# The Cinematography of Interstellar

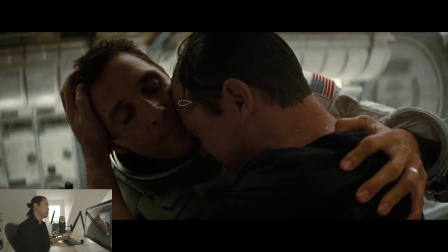I think, is this a happy moment? I would say no. If we look at the lighting, how it's coming from the back, it's very dark. He's very happy. He hasn't seen people for however many years. He thought he was going to die. He went in the sleep chamber and didn't set a wake-up date.
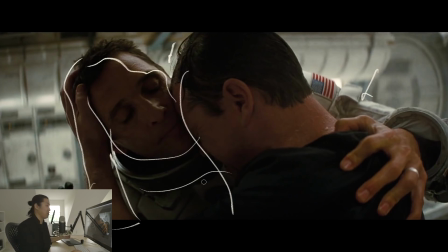So he was just like, I'm just going to die sleeping in this chamber, and he woke him up from the dead, Lazarus, that sort of thing.
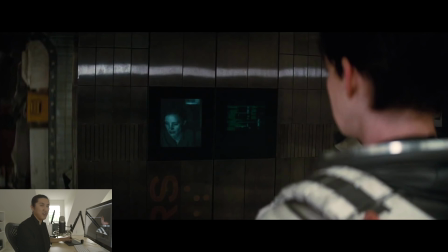But it's like, I think it's pretty clear that this guy is unstable. And the fact that they have this roundtable meeting that's like, oh, everything's great, we're going to live here. It's like, and you see his disassembled robot in the corner. It's like, I don't know.
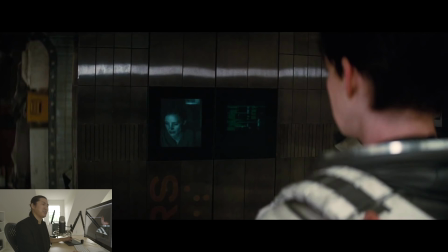I was immediately like, you're going to live on this planet? I didn't get it. So here's where they actually, TARS is delivering the message that Plan B is the only plan. Never intended to come back or whatever and then save the people on Earth.
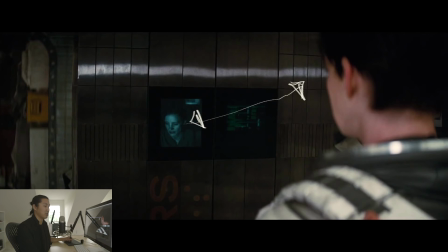Always intended to just repopulate and he was lying. And he said that he had to do that so that they would actually go ahead with the mission because they wouldn't have left otherwise.
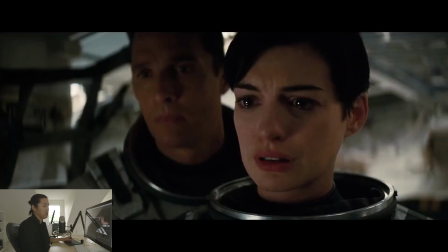It's probably true. Sad, glycerin in the eyes, a little bit of that low eye light, that sort of thing going on here.
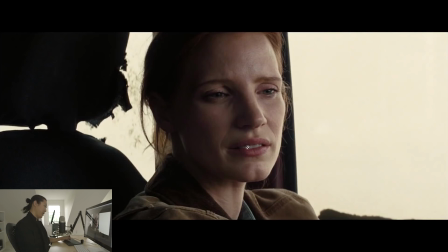She's upset about it. He's upset about it. Now, we're back home. Oh, was it Bryce Dallas Howard? She's in every movie, like Jurassic Park, Martian, right? She's in Martian. She's in everything.
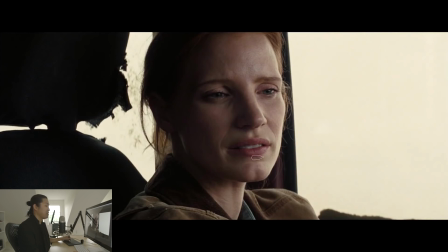She's starting to get empowered, you know, as everything is, that person, Michael Caine died. There's no chance in the world that the smartest guy in the world said that it's not possible to save the human race.
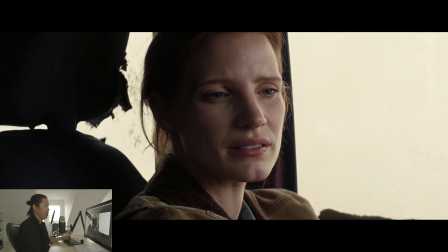She's starting to get this other feeling now. She's starting to feel something, which we find out again is basically her dad with the gravitational pull. I think he's like kind of like, you know, doing stuff with gravity. And she starts to have these flashbacks. And then this is an interesting comparison between the IMAX.
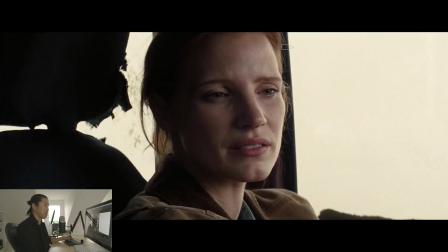I think this is IMAX that just cropped, but I think it's an IMAX capture, how clear it is.
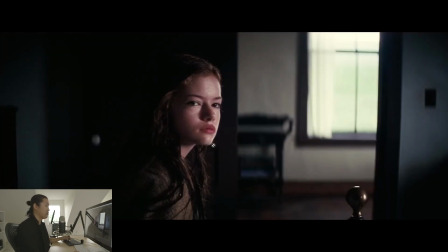And then the past, which is this anamorphic, very shallow depth of field, chromatic aberration look.
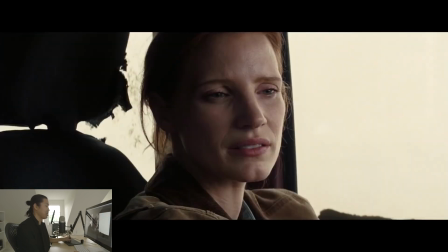Just look at the gigantic difference in the images there. Really cool. I'm not a huge fan of the mixing formats thing. I'll have to do a movie like Wolf of Wall Street with Rodrigo Prieto. Is that his name? And movies where they change that. It's like, oh, we're in a different era. We're going to change the look.
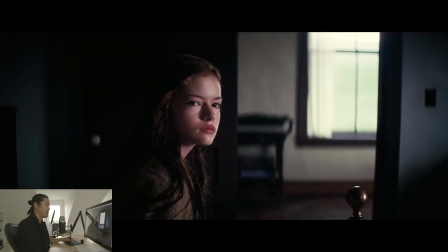I've never loved that. But here, I kind of do like it. It's a cool flashback.
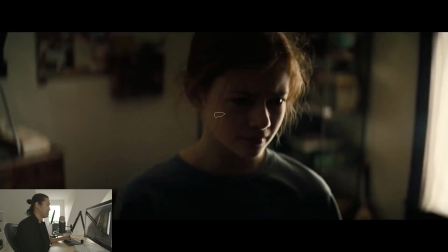You know, look at the lighting in this scene. It's really very cool. Horror kind of lighting. She has like black eyes essentially because the way that this is being lit, and you know, there's like light coming through and bouncing here, and that's what this fill light is.
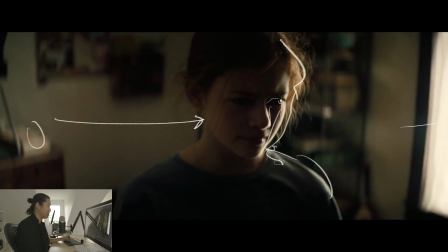Nice, kind of a beautiful rim light actually. You know, these flashback scenes, and they're very ethereal. And this is a scene where gravity is being manipulated by Matthew McConaughey, I guess. So to me, this anamorphic look is where
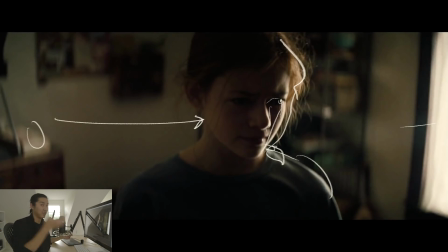things are a little bit subjective, you know, where there's like, they talk about like the fifth dimension where the beings who created the Tesseract are. That's the anamorphic lens to me feels like the fifth dimension. It's kind of like where things are distorting and we don't really quite understand what's happening.
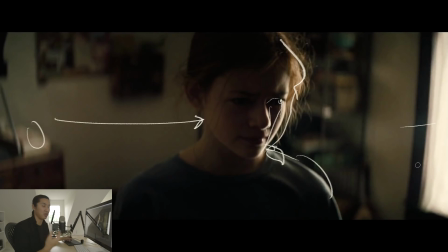Things are a little bit hard to see. They're obscured. It's very subjective, like a memory, versus like this is just clear as day.
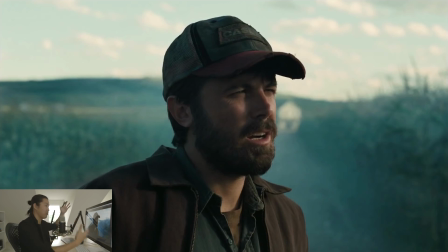Still shallow depth of field, but it's like more of the frame, just a high resolution.
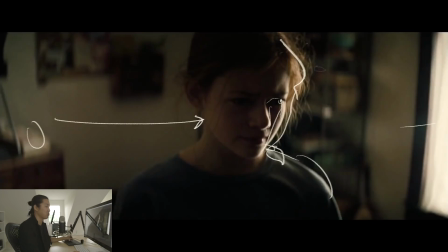You know, I start to get that feeling where like this is more like the fifth dimension ethereal look.
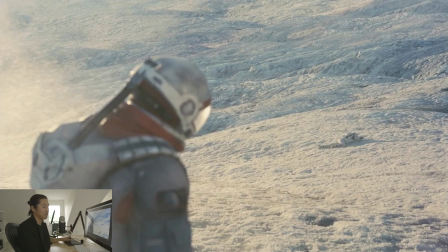Here we are on Iceland, or in wherever Matt Damon planet. He's just cracked his screen. And what's interesting to me here is that there's this whole over dialogue voiceover that Matt Damon gives him.
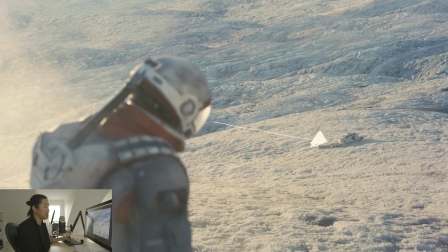And he's like, when you die, what they say is like what you see as you're dying is your kids. And he's asking him, he's like, do you see it? Do you see your children?